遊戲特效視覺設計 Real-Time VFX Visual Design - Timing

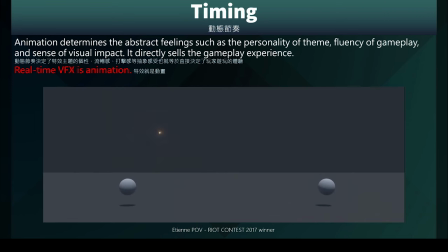[0:03]
特效的動態節奏設計動態節奏決定了特效主題的個性
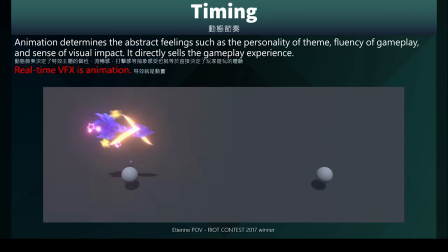[0:10]
流暢感、真實感、打擊感等直接影響玩家遊玩的體驗
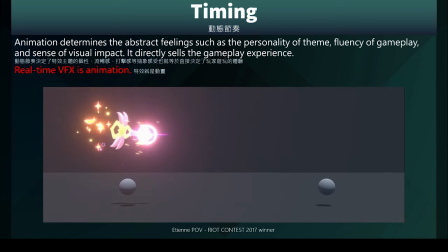[0:16]
而做遊戲特效其實就是在做動畫因為在這短短幾秒鐘的過程裡
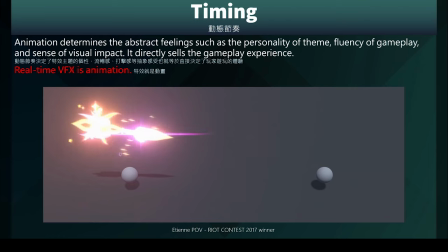[0:22]
特效美術必須交代清楚事情是怎麼發生
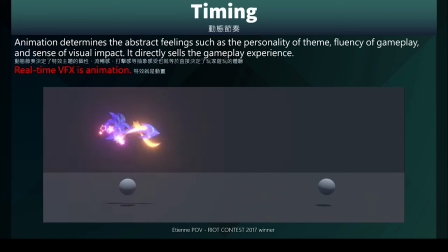[0:26]
導致什麼效果然後如何結束的也就是在利用视觉表现
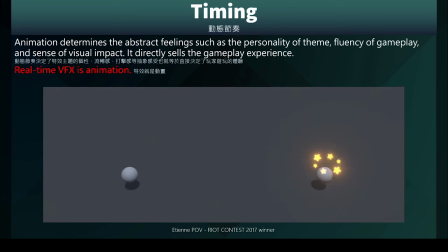[0:34]
说一个很短的故事哪怕效果只有一秒特效美术都必须尽力让每一个影格
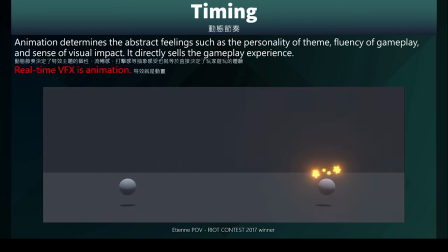[0:41]
都能传递清晰正确的视觉讯息给玩家
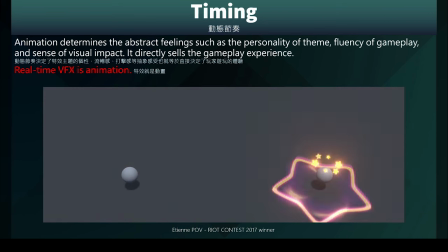[0:46]
这也是效果能否使人百看不厌的关键
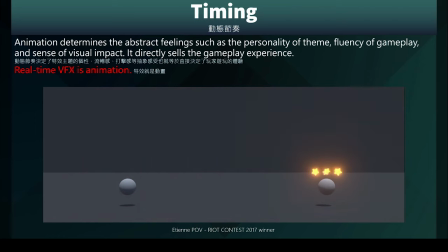[0:51]
那么既然做特效就是在做动画所以学习及活用动画十二法则
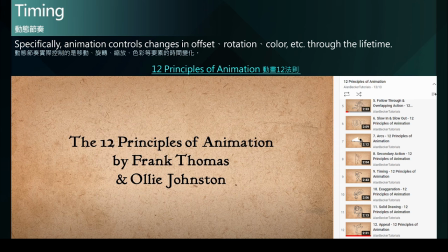[0:58]
就是非常重要的基本功我们可以在YouTube上透过搜寻动画十二法则来找到这一组播放清单作者很清楚的介绍了这十二个法则个别的内容以及范例
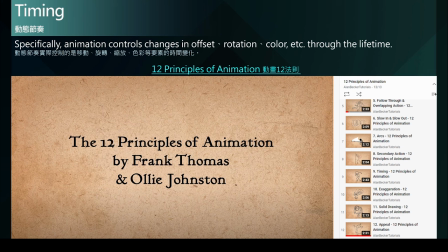[1:18]
相信会非常有帮助于大家很快速的理解动画十二法则所以非常建议特效美术务必要去看看这一组教学影片
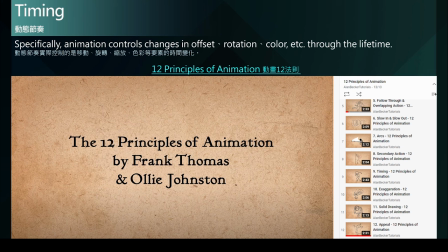[1:31]
然而在特效的动态节奏设计我们其实实际上控制的不外乎是移动、旋转、缩放、色彩这四大要素的时间变化
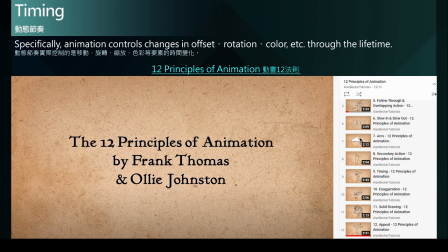[1:45]
而这四大要素组合而成的结果也就是这组特效的动画演出
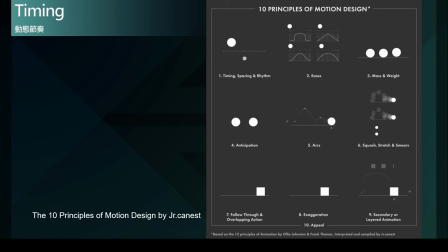[1:54]
除了动画十二法则也有人将其精简为十项动态设计法则那它都是基于相似的原理以及归纳所得出来的一个结论
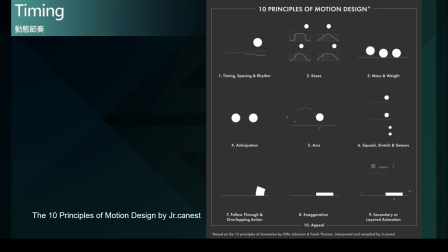[2:10]
那从右边的这个简单的展示中我们可以发现透过一些动态曲线的调整我们可以展现出物体运动的节奏感或者是它的一个动态速度力量的表现以及物体的重量
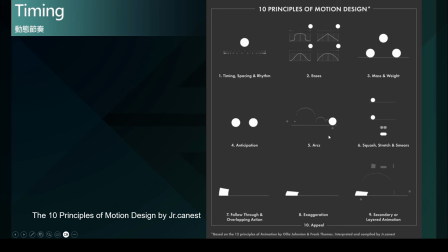[2:29]
或者是物体的自然的协调性当然也可以创造物体更具有角色个性的演出等等那这些资料都是非常好的动态设计的参考
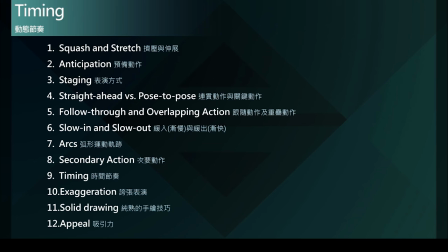[2:49]
接下来我就要针对这12项法则一一透过实际的特效案例来说明实际运用动画法则在特效的动态设计上
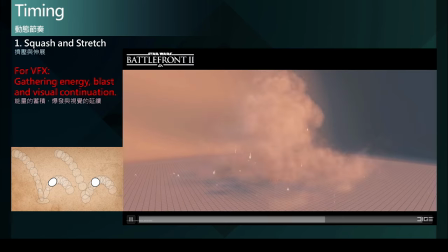[3:00]
究竟是怎么一回事首先是挤压与伸展在特效应用方面可以作为能量的累积爆发与视觉的延续在这个案例中可以看到先是产生一股火焰能量快速的向中心压缩
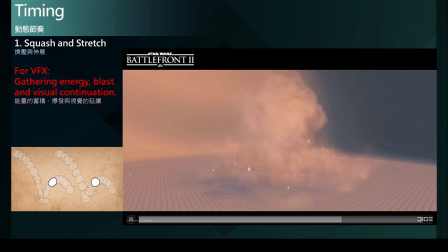[3:20]
稍作停顿后产生一个强烈的爆炸爆炸后的余韵停留几秒后才消散在视觉面积的变化上我们可以看到初始的剪影
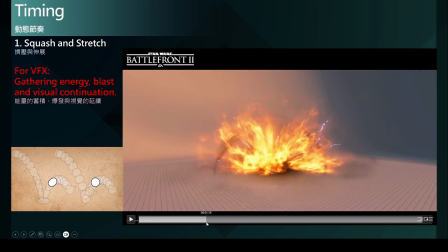[3:33]
被中心一个强大的能量给集中吸引我们也可以看到火焰的形状也因为这强大的吸引力而产生拉扯伸展的形变
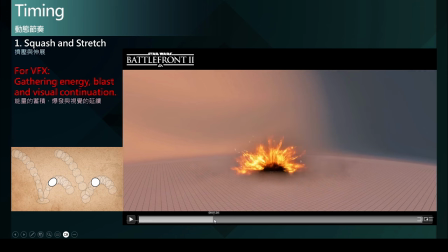[3:51]
它这个能量向中心集中后稍作停顿
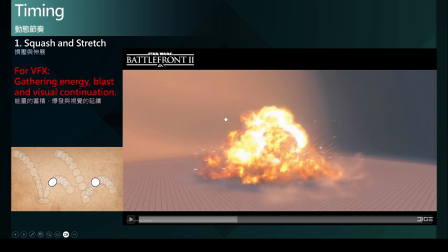[3:55]
马上爆发出一个更大视觉面积的剪影
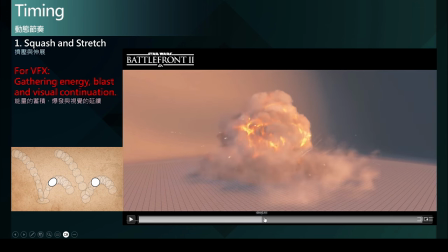[4:01]
来形成一个强烈的视觉伸展而利用这样一伸一缩的对比就使得爆炸的视觉冲击力更加的提升
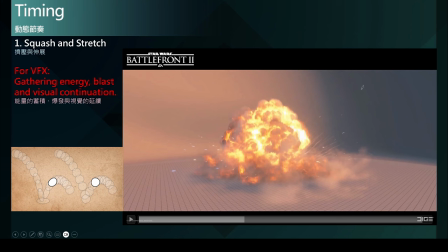[4:16]
而且我们可以看到有别于以往我们常见的形状变化可能是比较线性的线性提升的那在这个案例中
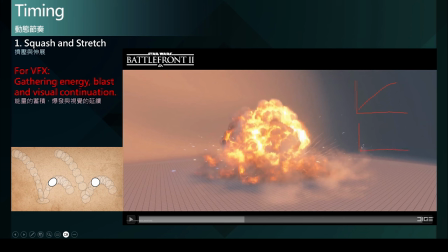[4:32]
它做了一些改变也就是先进行了一个压缩然后再产生一个更巨大的爆发在这个节奏上的变化我们就可以看到这里被分成了两个阶段
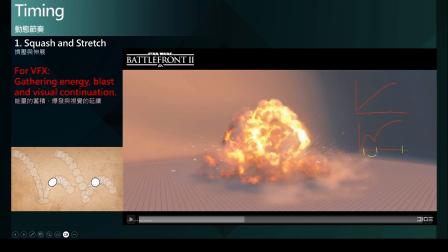[4:49]
而第一个阶段就是挤压第二个阶段就是伸展而这样子一说一声的对比就大大帮助了这个爆炸的能量来产生更强烈的视觉冲击力
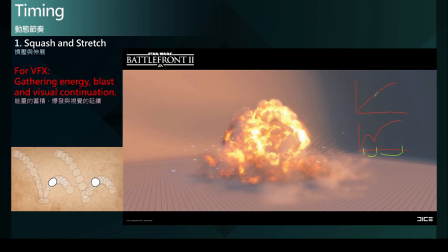[5:08]
而不是只是单纯的一个视觉上的线性的一个扩张那这样子的挤压与伸展观念的运用不仅仅可以用在单一物件的形变
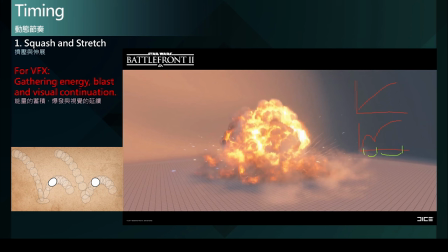[5:24]
来透过这个形变来描述这单一物件所受到的能量或者自身产生的力量我们也可以把这个概念挤压与伸展的概念运用在整体特效表演的时间轴的安排
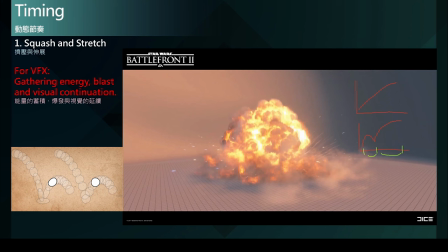[5:41]
就像这个案例一样他透过这样子加入了前面一段压缩的一个变化的阶段来营造后面更强大的爆发的视觉冲击力那这就是一个蛮好的挤压与伸展的案例
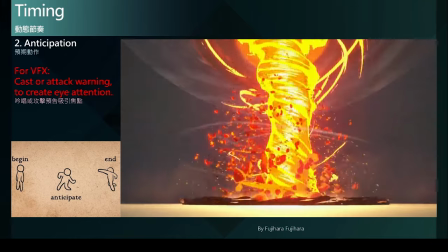[6:02]
预期动作在特效的运用上大多会运用在吟唱特效或攻击预告的效果
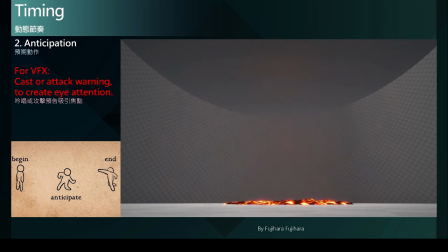[6:09]
藉由这些前置效果来吸引玩家注意力
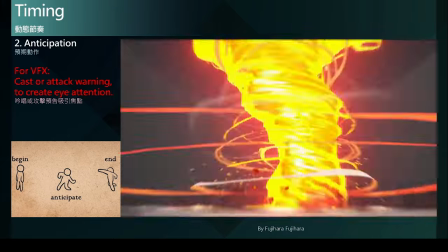[6:13]
使玩家产生预期心理而对于接下来要发生的事
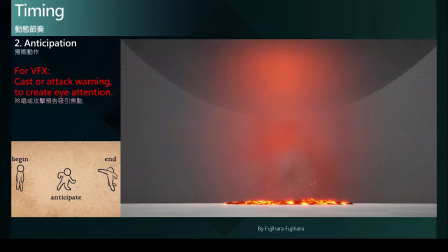[6:19]
感到好奇与期待所以通常后面就会产生巨大
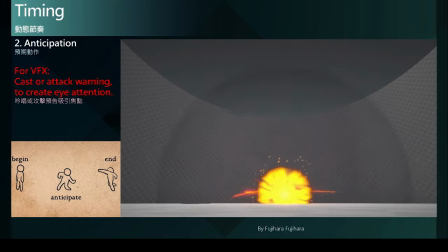[6:24]
强大冲击力或相当有趣的效果还震撼玩家的视觉体验
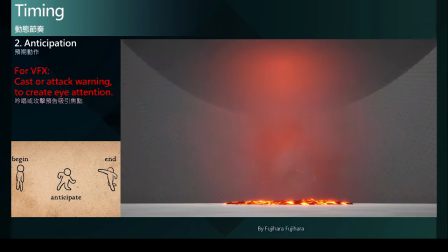[6:30]
此外预期动作还有一项重要的任务就是可以帮助说明力量是从哪里而来
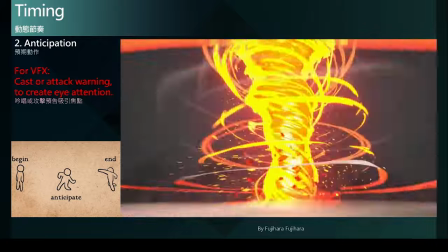[6:37]
而不会使人觉得力量只是无中生有这将会使效果缺乏说服力
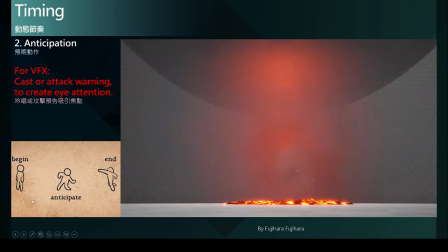[6:43]
就像在动画法则中所介绍的挥拳动作
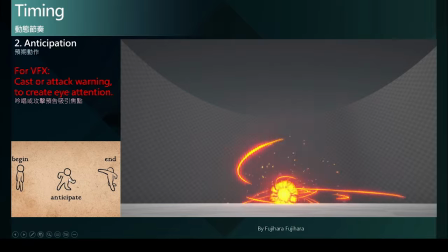[6:47]
透过建立一个挥拳的准备动作来吸引观众注意力在他的拳头上
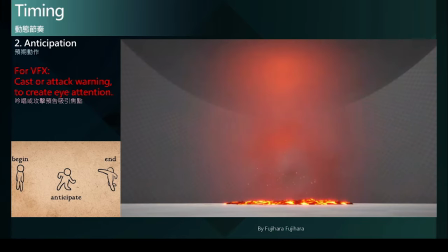[6:54]
然后紧接着挥出拳头整个表演也就更加具有说服力与力量
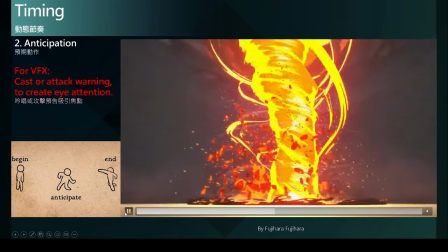[7:01]
另外就像在这个龙卷风的案例一样它先是产生非常多的光点
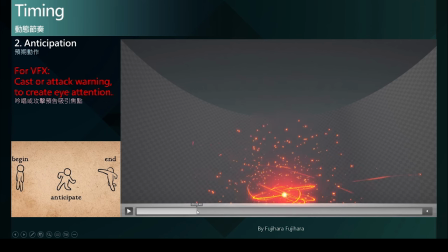[7:09]
紧接着是线条环绕向中心集中中心产生一个光芒不断成长扩张这个阶段就是预期动作的建立而在能量挤压到最高点时也是营造出玩家心理期待值最高的瞬间
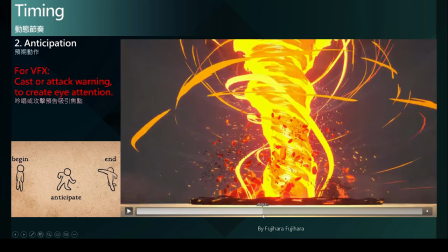[7:27]
紧接着爆发巨大的龙卷风特效我们可以看到这个龙卷风效果几乎占据整个画面
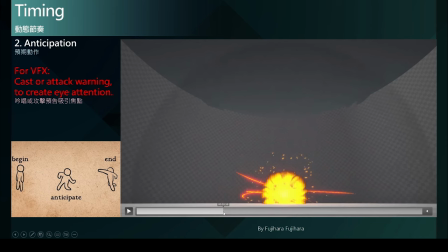[7:36]
而对比一开始能量被压缩成一个较小的视觉面积
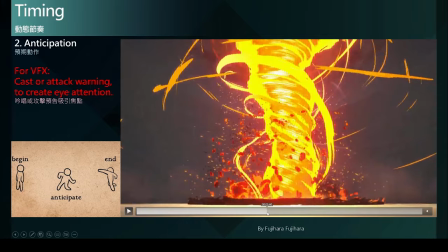[7:42]
前后的视觉面积对比也大大强化了冲击感
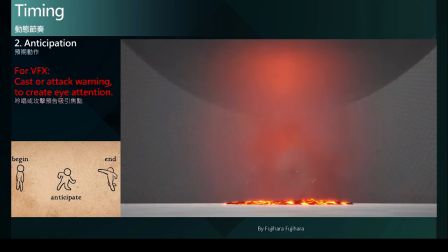[7:47]
透过这样的节奏安排就能促使玩家心里的节奏感
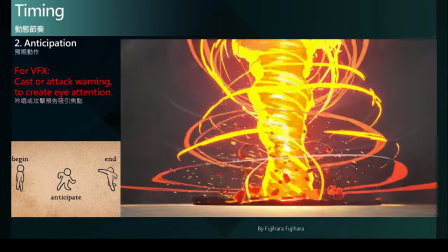[7:52]
去符合我们所设计的视觉节奏引导玩家承接住我们希望传达给他的视觉爽快感